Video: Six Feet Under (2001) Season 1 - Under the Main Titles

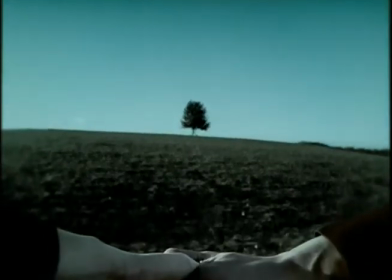8:49 But the one that really remains with me is those two hands at the beginning. And when they pull apart, they go to slow motion. And it's so perfect with the music. And it's so heartbreaking, you know, because it is that once that moment of separation happens, there's no going back.
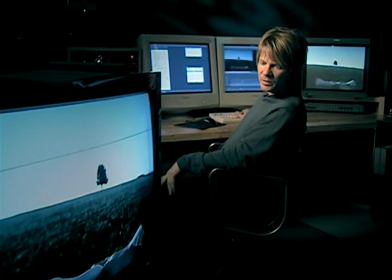9:03 But right here where the hands part, you can see the difference in the speed before and after, where we settle on the hands and right to the music.
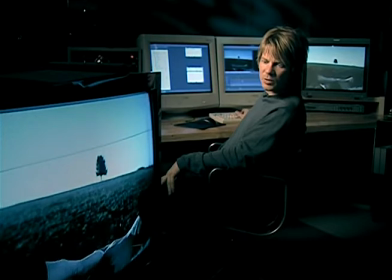9:13 I do a pretty fast speed ramp to
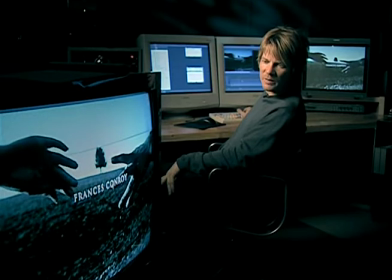9:18 emphasize how they break apart.
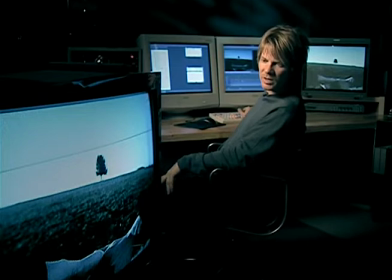9:24 To me, that's what the music was telling me to do, and I was really happy with the moment it created.
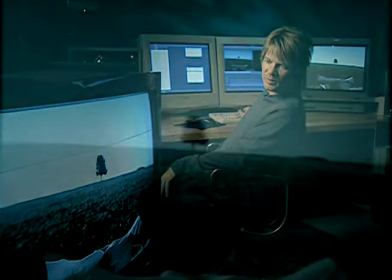9:29 It really makes the drama of the hands parting emphasize that even more with the speed and the pause.
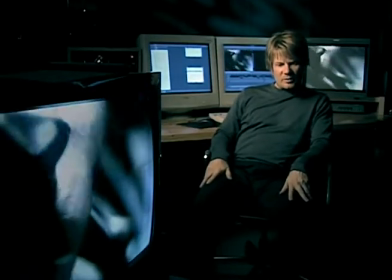9:37 This is another section that we could talk about the whittling away process of not only shots but actual imagery in the shots.
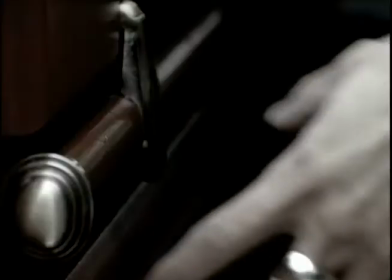9:46 We originally shot the close-up of the mortician's hand with a skull ring on it.
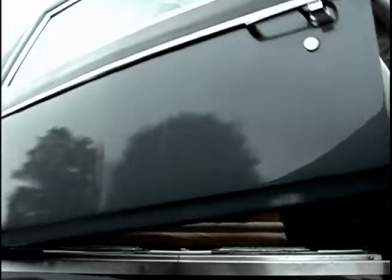9:52 We thought it would kind of add maybe a dark humor. That type of humor, that type of moment in this piece wasn't that appropriate.
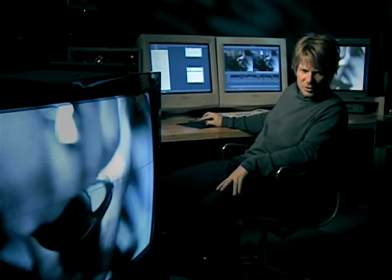10:00 We actually took off the ring in post-production.
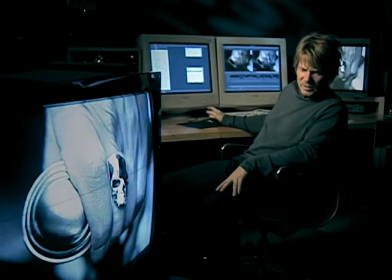10:06 Here you see a shot with the ring on it. That is the original shot, the original film with the skull ring.
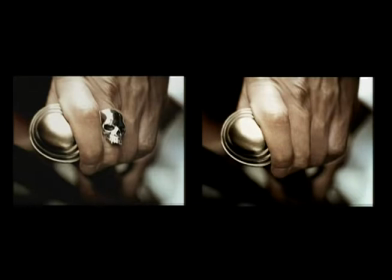10:12 We magically removed it with one of our devices that we used in post-production called a flame. The thing that sticks out the most was the crow.
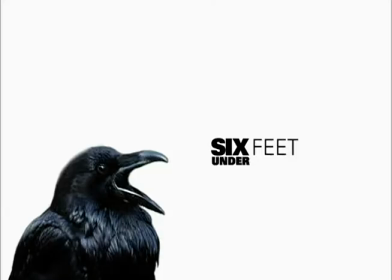10:21 The picture of the crow, the crow flying, the crow standing on the tombstone, was something they had come up with very early. that,
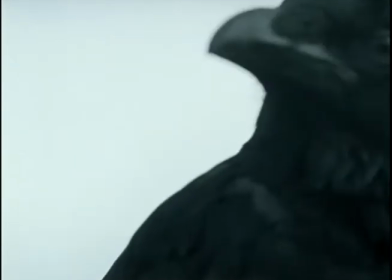10:27 though every effects house had come in with some kind of death-related imagery,
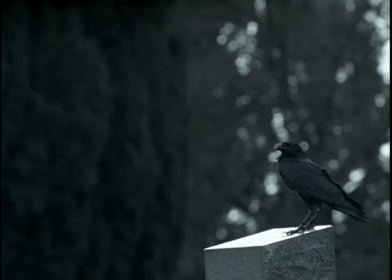10:33 that that seemed something that was so not literally tied to the show and not overly macabre but so evocative of the darker feelings that the show would conjure up,
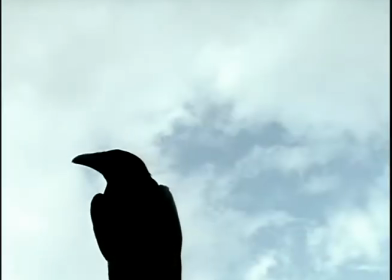10:43 that we really clung to it. Well, the thing that we discovered about Crows is that it is illegal to film true crows in the United States for commercial purposes.
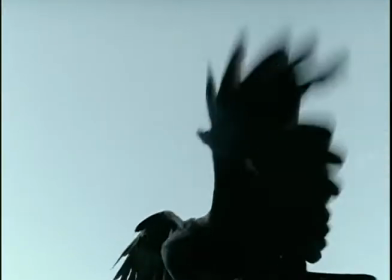10:54 And the problem with the crow is that it was, like, not very well trained.
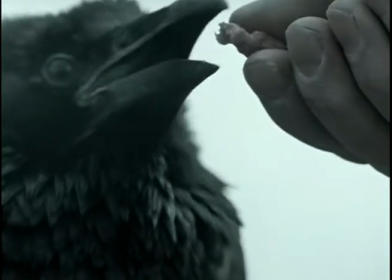10:57 It was actually a pied crow, it has a white chest, so you paint the chest black so that it looks like a crow and you can use it.
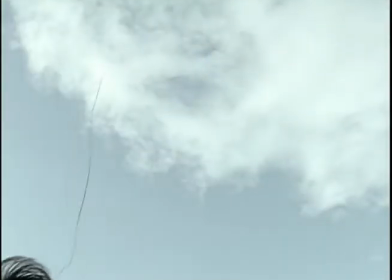11:05 And it had to be on a leash because it didn't want to fly. So for all the close-ups and stuff, we used this crow, and it worked out fine.
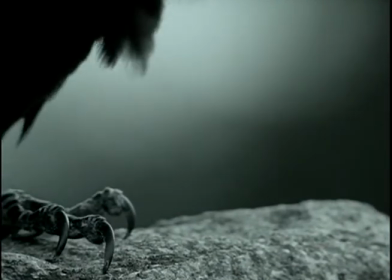11:14 It was great. The other image, I think, that came out of those first boards that they submitted was the tree. The tree, which has become really our logo.
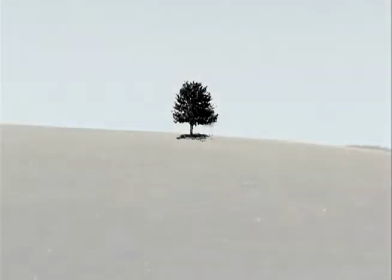11:27 And the idea of a single tree, you know, standing on a kind of a flat, barren horizon with a big foreground of the grass, of the hill,
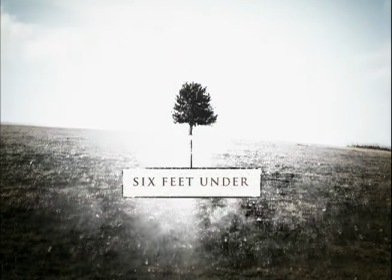11:36 and then the concept of the tree spouting some kind of roots. I think originally it was more like roots, but that would eventually envelop our title treatment. That was... it's so simple, but it's nothing that any of us ever could have thought up, and it just seems so right from the beginning. Oh, the tree was by far the hardest thing to find. We started weeks early, knowing that it would be really difficult. It was the dead of winter, and we were looking for a tree with leaves, of course. And then the other thing is Seattle is covered with evergreen trees. It's just extremely difficult to find an empty hill.
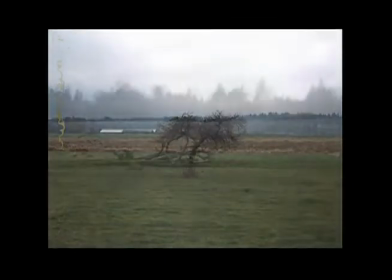12:13 So whenever there was a designer free from another project, we would just send them out driving aimlessly, please find a tree with a Polaroid.
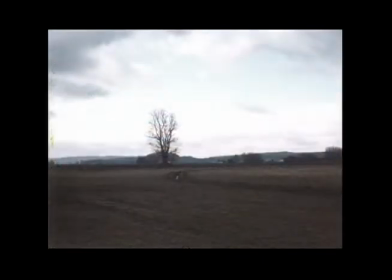12:21 When people started coming back with the same pictures of these kind of little pathetic trees,
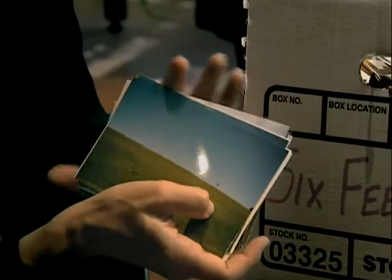12:26 I knew we were never going to find a tree and a hill in the same place.
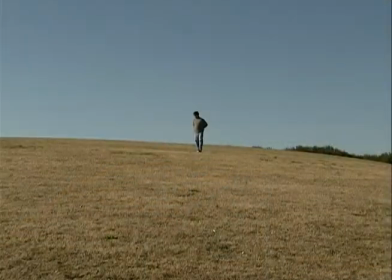12:30 So this is the infamous Kite Hill. What we thought was going to be an easy thing, finding a lone tree on a hill, ended up being rocket science. So finally, the day before, really, we were planning on shooting, this woman, you know, somebody contacted somebody who contacted somebody, and she wanted this tree cut out of her yard and we paid her the $400 and we had the perfect tree for our hill. It was amazing. We were so lucky.